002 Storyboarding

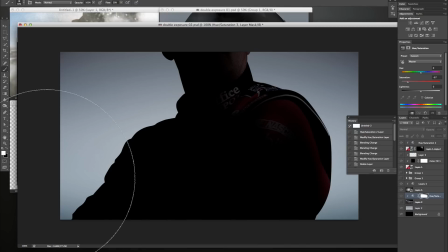741s
And it could just be the guy backlit against the track lighting, so he's not any one particular person, it's just the idea of the driver.
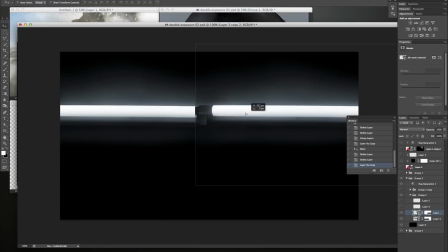750s
And then I thought, well, that's cooler, and the lights are a cool element.
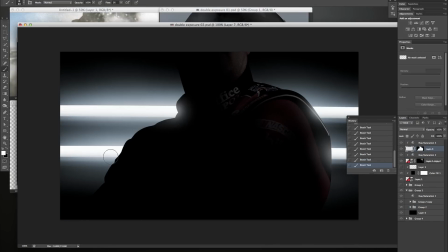755s
I'm abstracting the driver, and I bet I can abstract the track imagery down to just the lights and still convey something interesting.
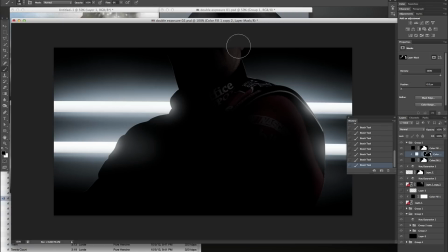762s
So I pulled these fluorescent lights and worked up something simple and clean.
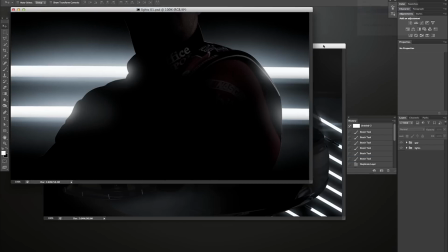768s
Then I did the same for the helmet I'd worked with earlier,
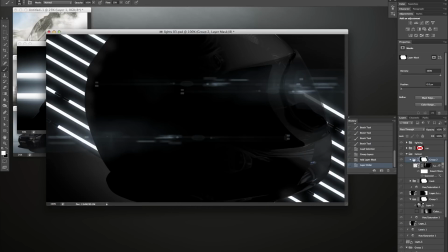772s
and that got me thinking of doing these separate shots or vignettes of racing-related objects in these backlit scenarios.
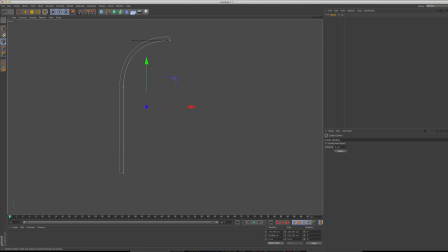781s
And that in turn led me to thinking, okay, I'll do the cars too, but I really need to get some action in here. So how do I apply this idea to the cars racing around? I could actually build a track out of lights and have them running around it. So now I've got the seed of an idea.
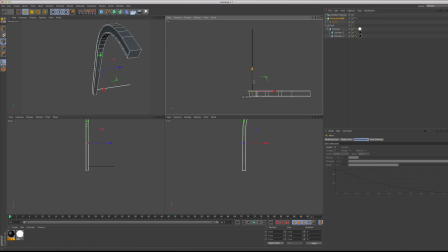801s
It's simplistic and it needs some more work, but there seems to be something compelling in presenting a rough story this way, and I'm kind of excited that the ideas are flowing more readily now. So that kind of brings us to details.
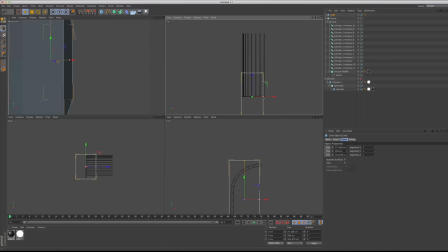815s
Now, I think anyone who makes beautiful, compelling stuff will probably tell you that in the process of making it, they're thinking about the big picture while thinking about the details at the same time.
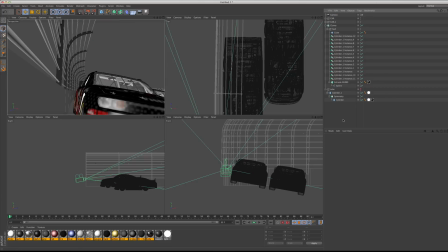825s
Now, the big picture is really just what someone understands from looking at all the details.
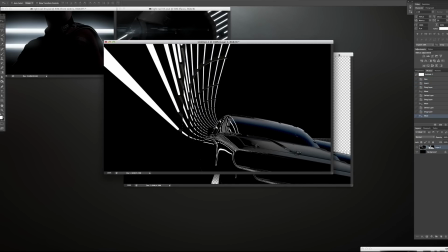830s
You take away the details and what do you have left? Nothing. There's nothing left to look at or read, so you'd have no picture.
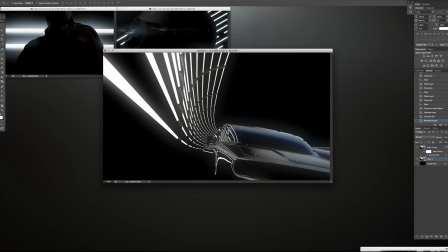836s
Now, the process of figuring out the big picture is also the process of figuring out its details.
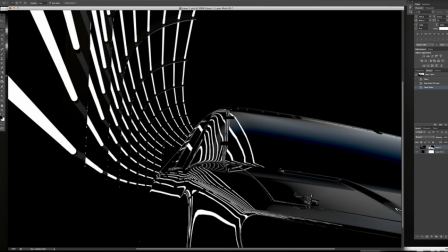843s
So you start asking questions, and the first question you ask is, what is the big picture here?
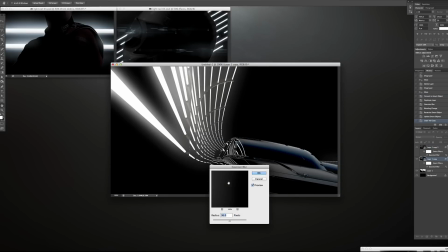849s
Okay, well, big picture is vignettes of backlit racing objects.
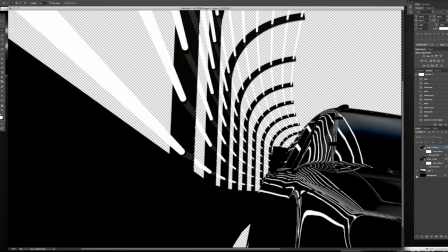854s
Alright, well that's super vague, so what's an example of one of these vignettes? Well,
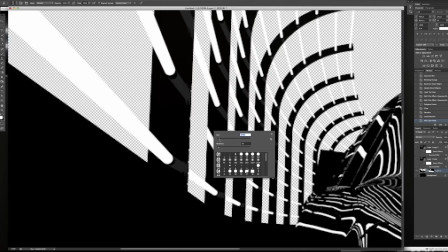860s
one could be stock cars battling at night around a track made of light.
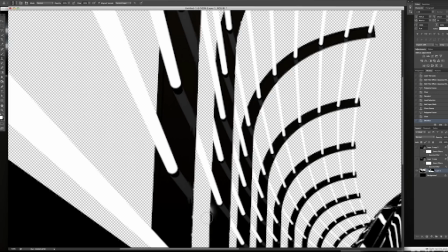865s
Okay, well that's still pretty vague, so we keep asking questions to get more specific, like, what kind of light is this track made of?
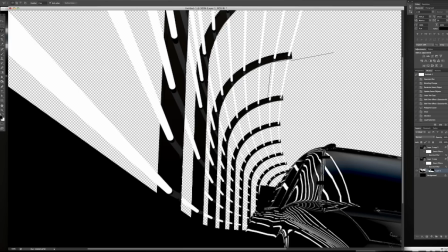874s
Well, it's not going to be something fancy, because part of NASCAR's appeal is that it's rough and ready.
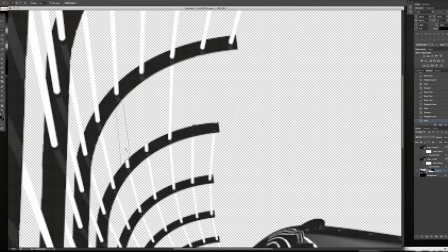880s
It's a lot of power cobbled together through low-tech means, so we're probably not talking about something that looks too high-tech, but it could still look sleek.
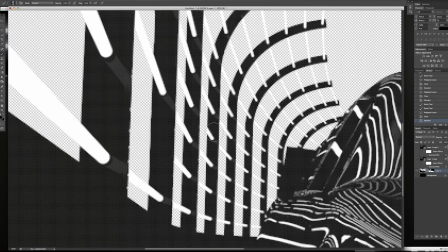888s
So how about we use fluorescent tubes? Great!
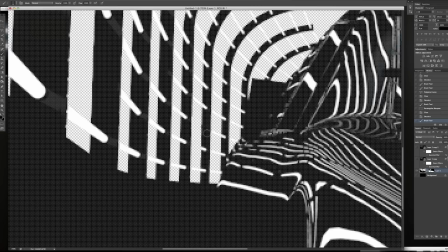892s
Should we stand them on their ends, or have the cars driving over them, or what?
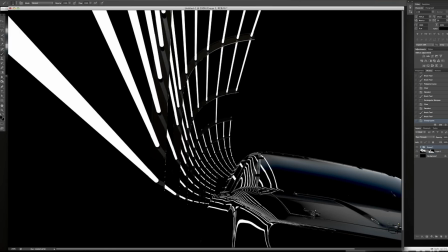898s
Alright, well, if you look at pictures of real tracks like this one,
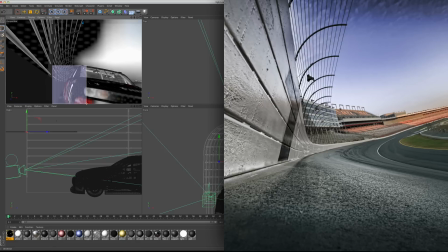902s
they have these walls with fencing made of cables, and we could reference that structure.
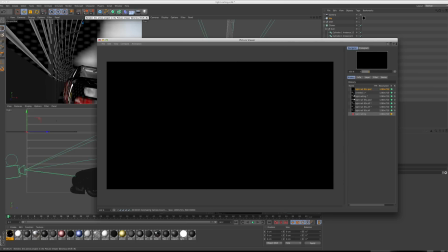908s
Okay, cool. So they're suspended between these posts.
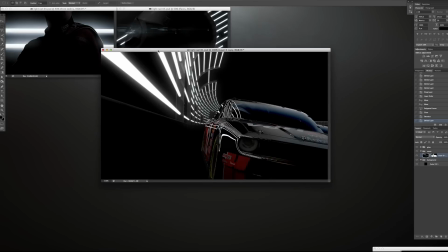912s
Are they dirty with like sparking wires hanging between them, and like some of them are dead?
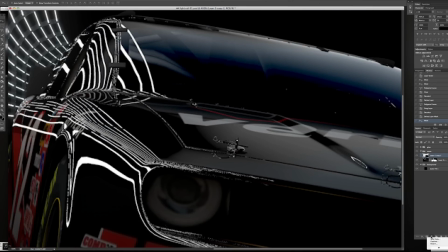918s
Well, we could do that, but just because we talked about low tech doesn't mean we want uncared for or sloppy or decaying,
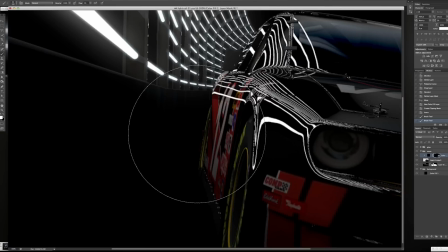927s
because NASCAR isn't like Mad Max Beyond Thunderdome. In fact, it might be nice to keep it clean and minimalist.
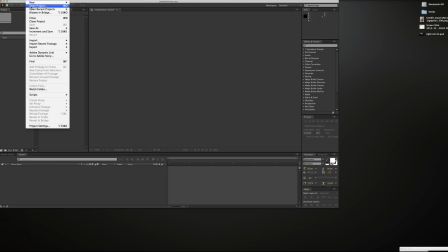934s
And then, as a bonus,
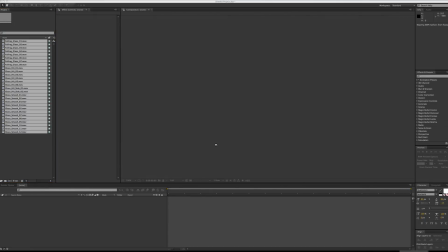936s
we can convey the intensity of the battle by having the roar of the cars destroy some of the pristine bulbs as they thunder by.
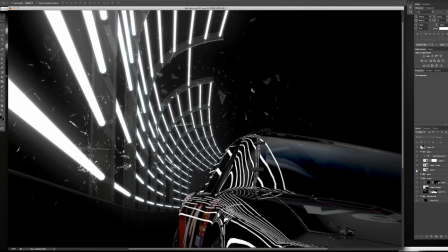945s
And now there's a real reason for the lights to be there, as opposed to just being a constant visual element.
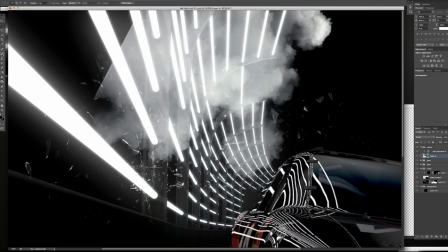951s
So now, that's an example of how the basic story has informed our thinking about the details,
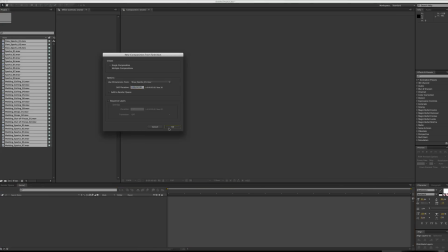957s
and at a certain point, a thought about figuring out the details has actually informed the story.
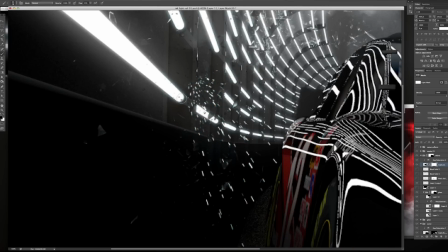963s
So we asked the story what details it needed,
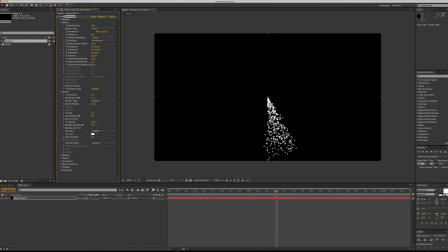967s
and as the details evolved in response, they came back and suggested interesting things to the story.
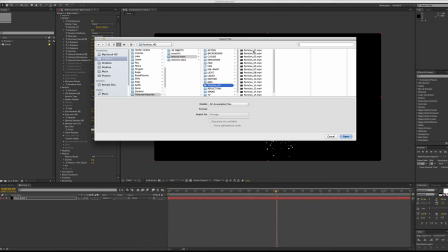973s
Now we've got a more specific and engaged story as a result, and that'll go on to tell us more specific things about what details we might need.
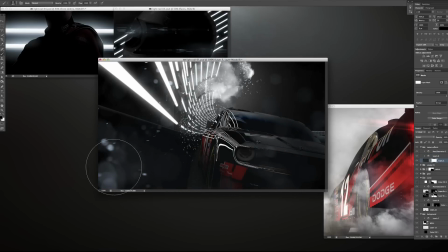980s
So now I realize I need a few frames to convey this
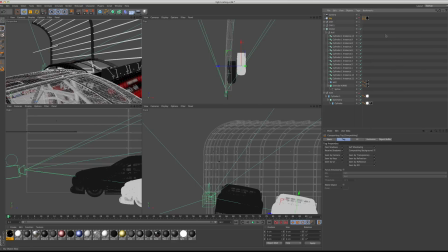985s
story of cars racing down a pristine track and destroying it in their fury.
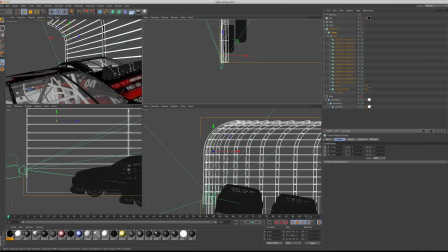991s
And I also realize that this story about the destruction of the backlighting
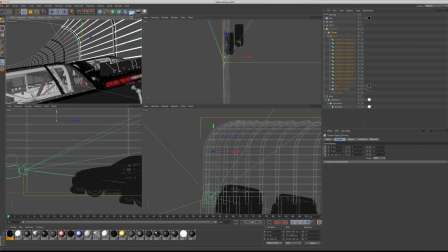996s
could bleed over into the other vignettes to create a stronger relationship between them.
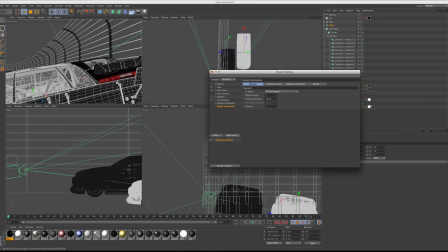1000s
And of course that means changing or introducing new details into some of the other images,
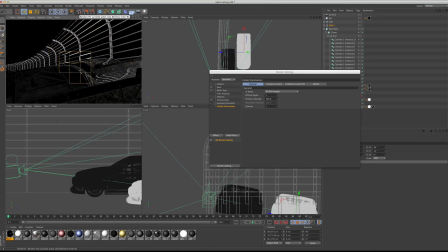1005s
and maybe in doing so that'll suggest something more to the story, and so on, and it's back and forth.
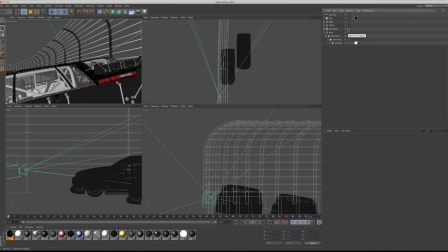1012s
Now, we're making something kind of minimalist, meaning that there's intentionally not a wealth of detail.
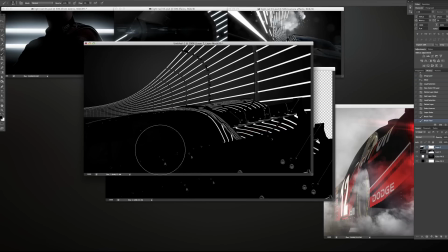1018s
There could be all kinds of additional details and effects, night sky, stadium details, tarmac,
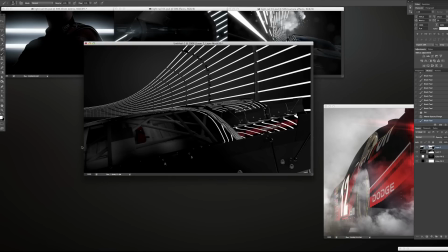1024s
more cars in the distance, tents and pit crews, and the whole mobile circus that follows racing events, screaming fans,
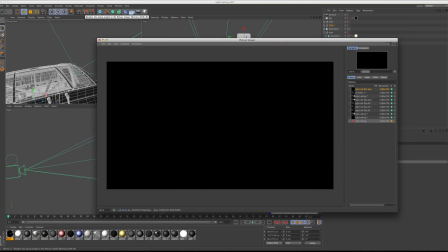1032s
billboards, blimps, clouds.
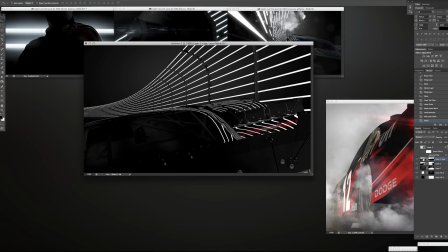1034s
We could put all kinds of camera imperfections like lens distortion and chromatic aberration and extra optical muck and on.
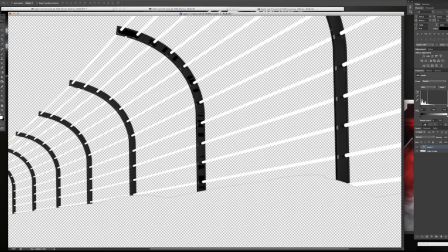1043s
But I felt like this idea needed simplicity. It needed to stay relatively stripped down.
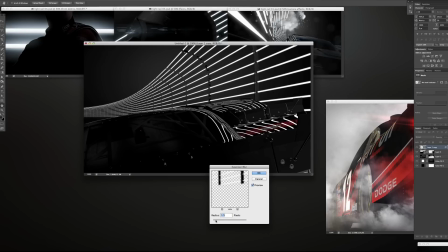1048s
That the idea would actually gain power if it could differentiate itself from the photoreal jet fighter reference and the fanfare of that football spot we looked at.
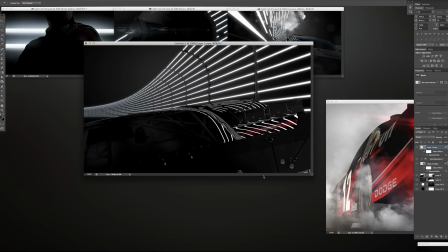1058s
So if this idea is chosen to move forward into production, then all kinds of things are likely to change.
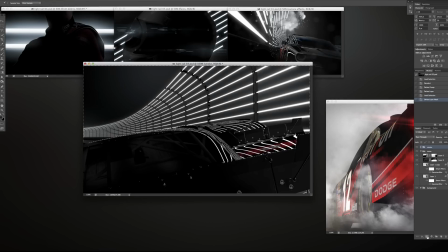1064s
But when you're pitching, you're trying to convey the idea in a way that sells it to the client. So I wanted it to stand out,
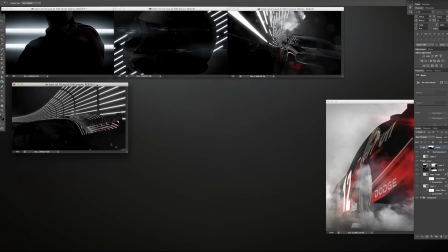1070s
and do so by being more graphic, more purely compositional, less cluttered with stuff.
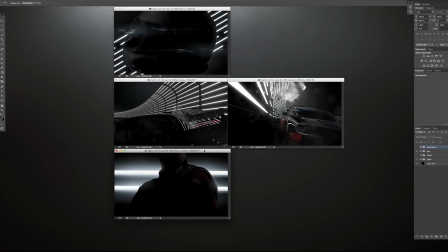1077s
I wanted it a little raw and stark.
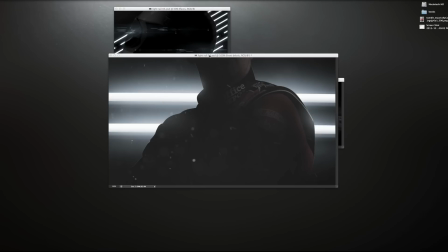1079s
It'd still have drama and interest, but visually it would stick out a bit against the other stuff on TV.
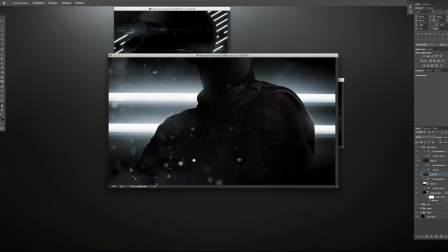1086s
And it remains to be seen whether this will work out in the end, but the point is that we're going for minimalist, so more isn't necessarily better.
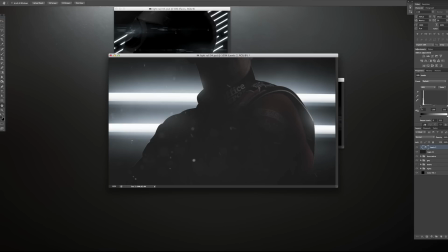1094s
What this does mean is that the details that are there are all that much more important,
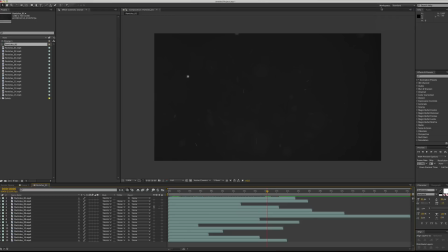1099s
because since they're the only things on the page, there won't be much else to distract someone's eye from scrutinizing them.
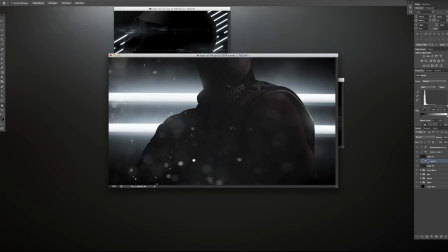1105s
So the elements need to be all that much more cared for. But it's important to note that this is actually true in a more general sense,
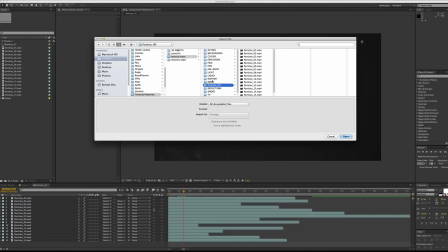1112s
which reinforces the idea that it's exceedingly important to work with great source material if you want something great in the end.
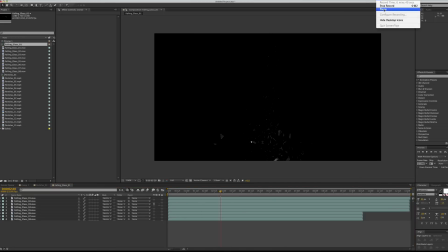1119s
Whether that's found imagery or something you photographed or illustrated or a model you're working with,
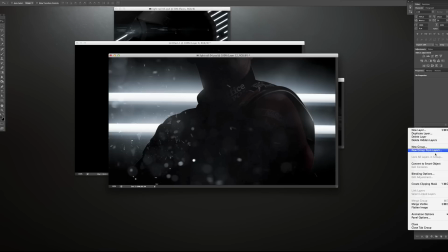1126s
you always want it to be excellent in and of itself. You're using it as the foundation of a house you're trying to build.
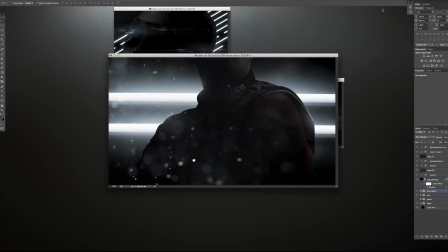1132s
And if the foundation sucks, the house is going to suck. No amount of cheap paint and discount spackle and cover-up materials will change that either.
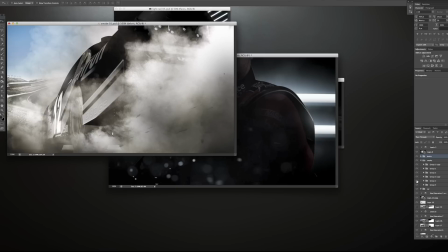1140s
And imperfect elements you try to use in the making of a composition are going to require lots of Photoshop touch-ups.
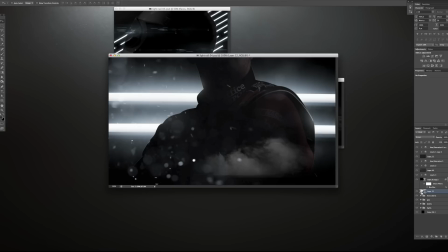1145s
And the more Photoshop glue you slather on it, the more Photoshopped the imagery tends to look, and frankly, the longer it takes you to do all that work. So, despite the fact that it may take you longer to find or create the right things that you need for your image, you're probably still going to save yourself time in the construction phase,
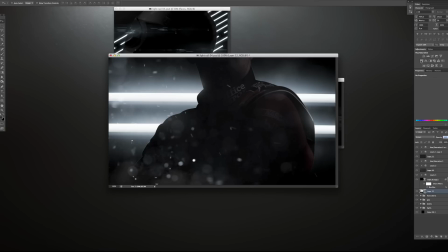1162s
and you're going to end up with a better finished product if you invest in curating your elements. So you can see how all of the references that were pulled and the first images that were made were really part of a brainstorming process.
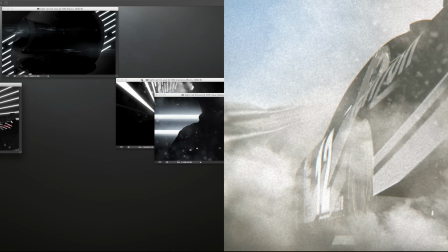1175s
Now, none of those images particularly worked, but working on them gave me a way to kind of bang around with some of the vague notions that I had about the project.
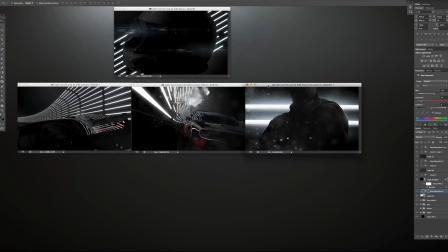1183s
Namely that there's something dramatic and compelling about racing,
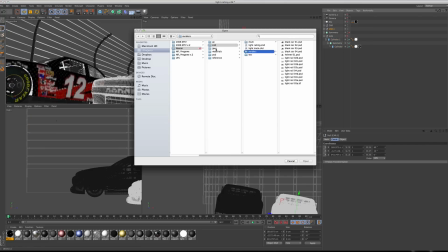1187s
and about the culture of NASCAR in specific, but that I wanted to stay away from the sort of fantastical VFX heavy territory that had already been covered.
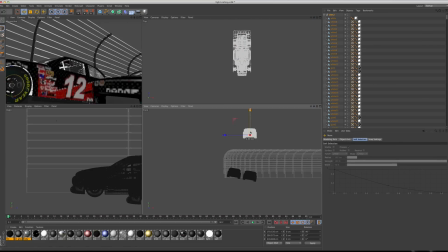1195s
Now, my initial impulse was to steer away from that territory by moving in a specific visual direction,
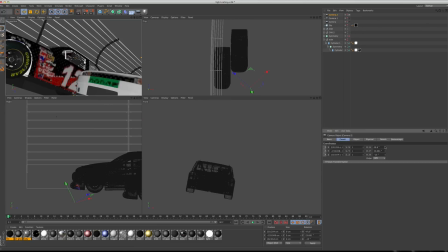1202s
which is a pretty common impulse for visual people, right? But honestly,
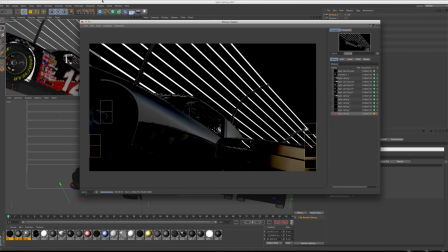1207s
defining a visual strategy or a look before you really understand what it is that you're making is usually a losing tactic,
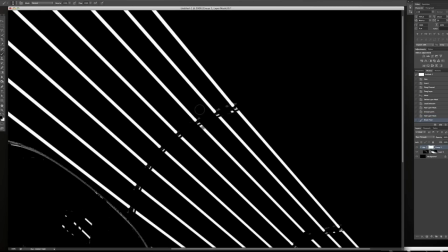1214s
because you end up trying to shoehorn ideas into that look to make something of it,
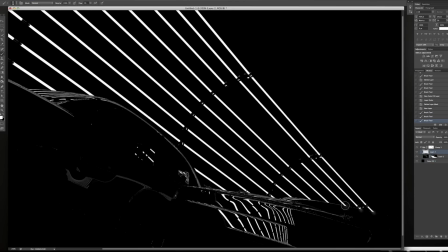1219s
and it usually doesn't make for a good fit. In this case, starting out with a visual strategy in mind worked as a way to brainstorm,
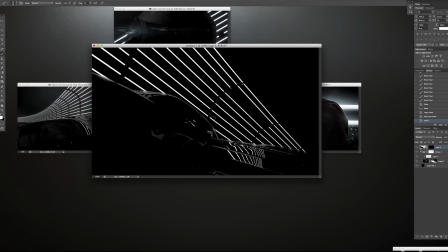1226s
but only because I was willing to let that initial visual inspiration go entirely once I found something I felt was appropriate.